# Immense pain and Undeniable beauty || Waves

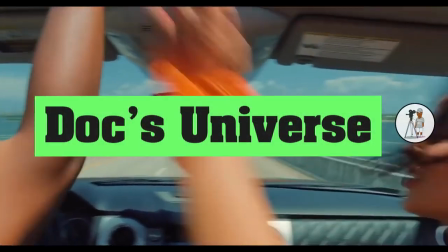Like
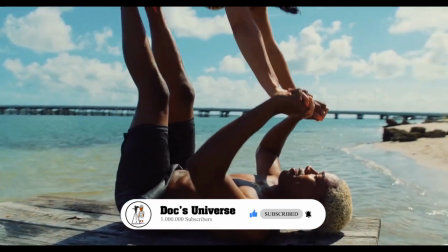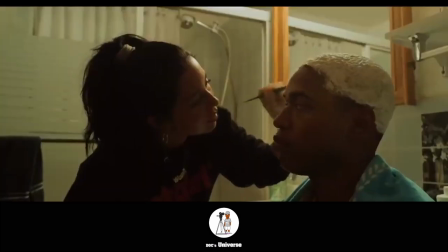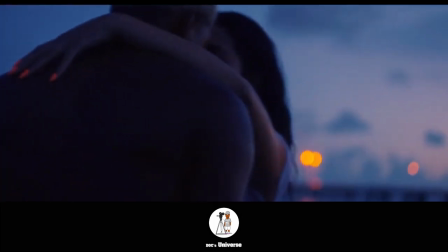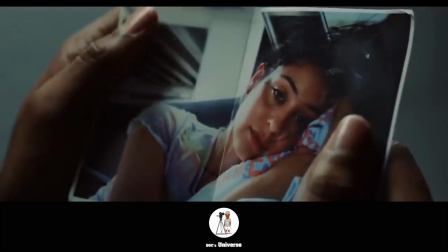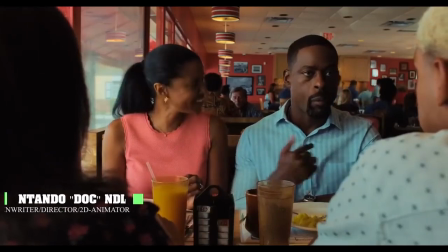other teen dramas, it takes on a more profound approach.
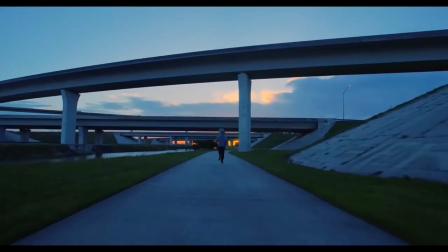It shows how we as humans are interlinked, despite how modern society has clothed us with inhumane qualities.
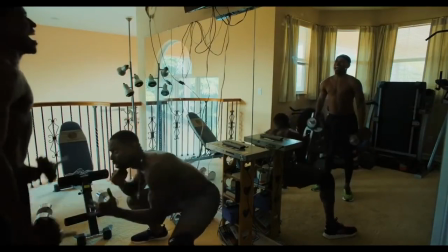The film reveals the great tragedy, but also the undeniable beauty of life.
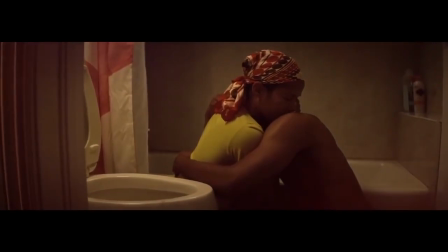At its core, it conveys a desire for benevolence and pardoning. I was impressed by the director Trey Edward Shorts, who has also directed other films such as Cretia, which was rated a decent 7.1 on IMDb.
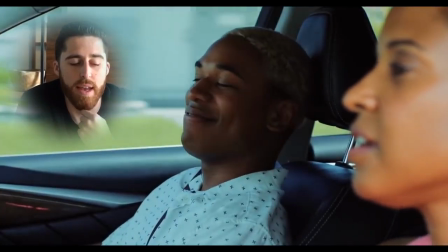What impressed me the most about his work was his level of ambition, accompanied by his unbridled confidence.
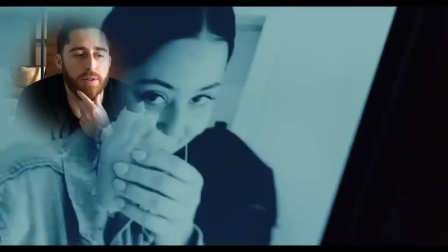It's the fact that he was not afraid to challenge himself and work outside the traditional structure of a form.
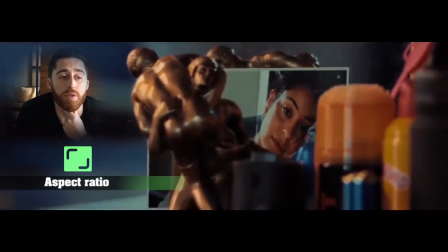Trey also made use of other techniques, such as aspect ratio, to intensify the emotion and atmosphere on screen.
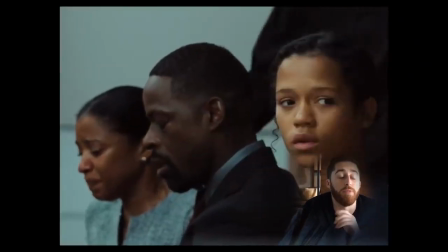Rather than playing it safe, he took a risk that not only made him a great director, but a director with a voice.
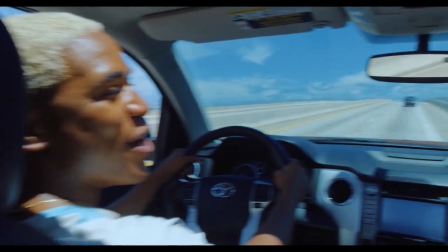The opening of Waves gives a glimpse into Tyler's joyous and thriving life. Tyler is spending time with his girlfriend Alexis.
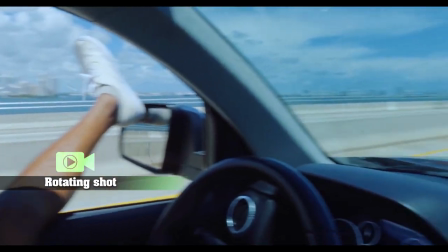The initial rotating shot indicates a world filled with euphoria, blurring the line between love and obsession.
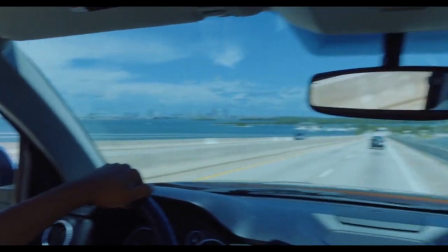The cool colour palette hints at the comfort of his relationship with Alexis. It lays out a perfect veil of normalcy.
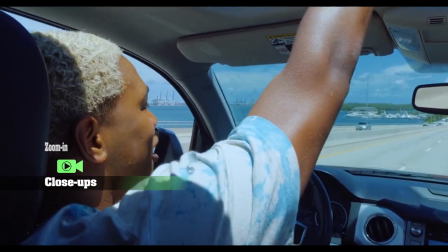The overuse of close-ups and zooming in emphasises their unbreakable bond.
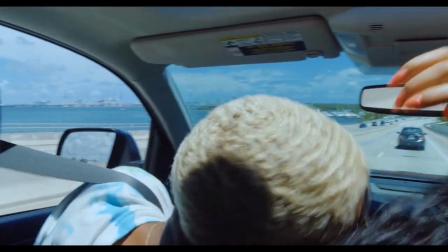It is almost impossible to think anything could separate them, until a threat enters Tyler's world.
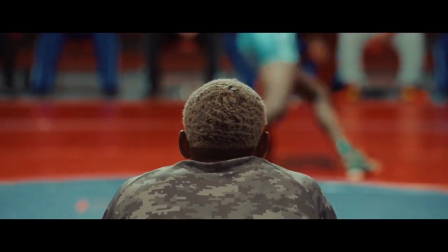Everything falls apart for Tyler. His senior year and college prospects could be ruined by a shoulder injury.
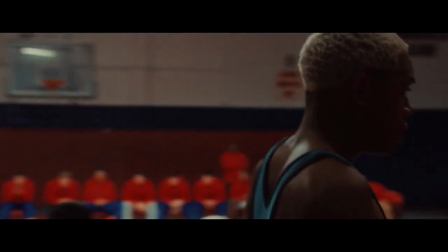The absence of a supportive structure makes it a heavier burden.
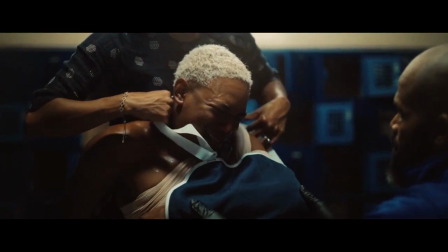Tyler is unable to cope with his entire life plan being dismantled. world.
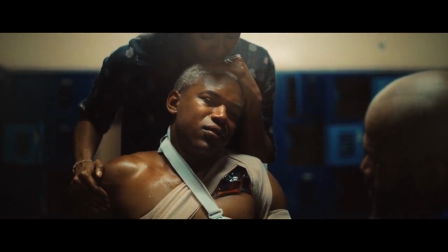He secretly takes pain medication which only worsens his situation.
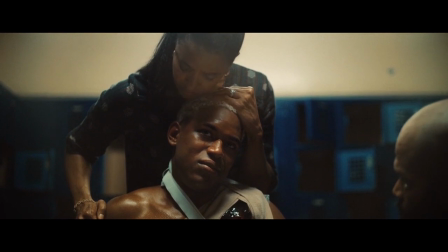As mentioned earlier, the director extensively tightens the aspect ratio as the tension builds,
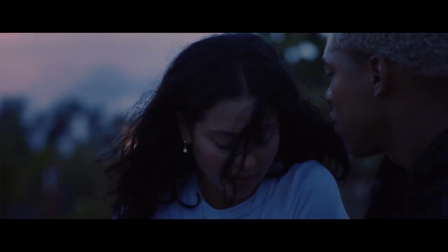indicating that Tyler's world is collapsing. It dawns on him that Alexis is carrying his child.
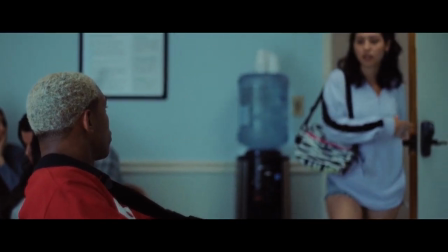They come to an agreement deciding on an abortion but then things take a nasty turn.
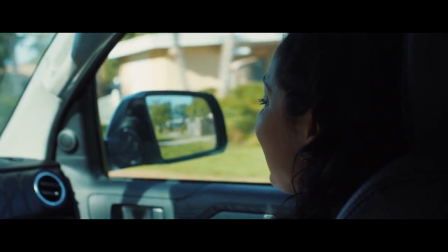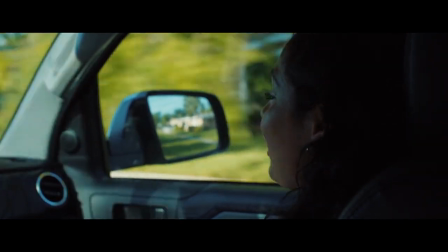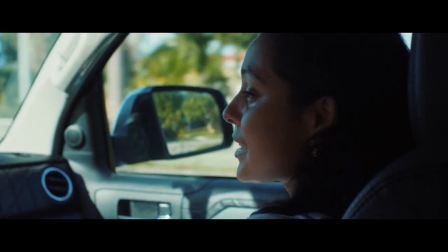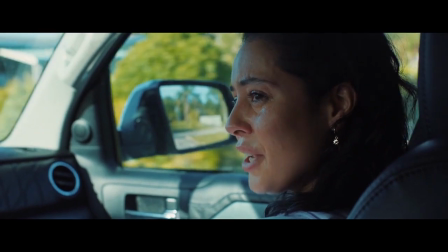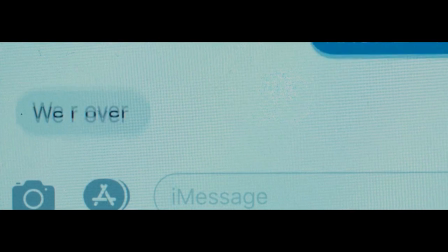Just as we think things can't get any worse, Alexis decides to end things with Tyler.
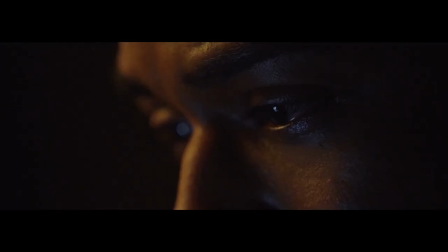Tyler becomes even more devastated when he suspects Alexis has moved on with someone else.
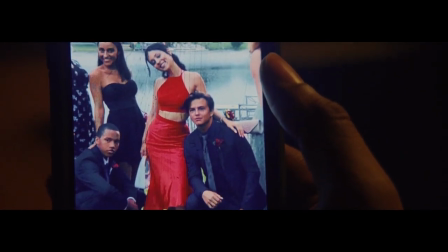Due to both parties being irrational,
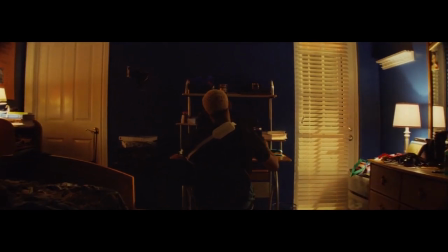there is poor communication which leads to misinterpretations giving birth to a tragedy.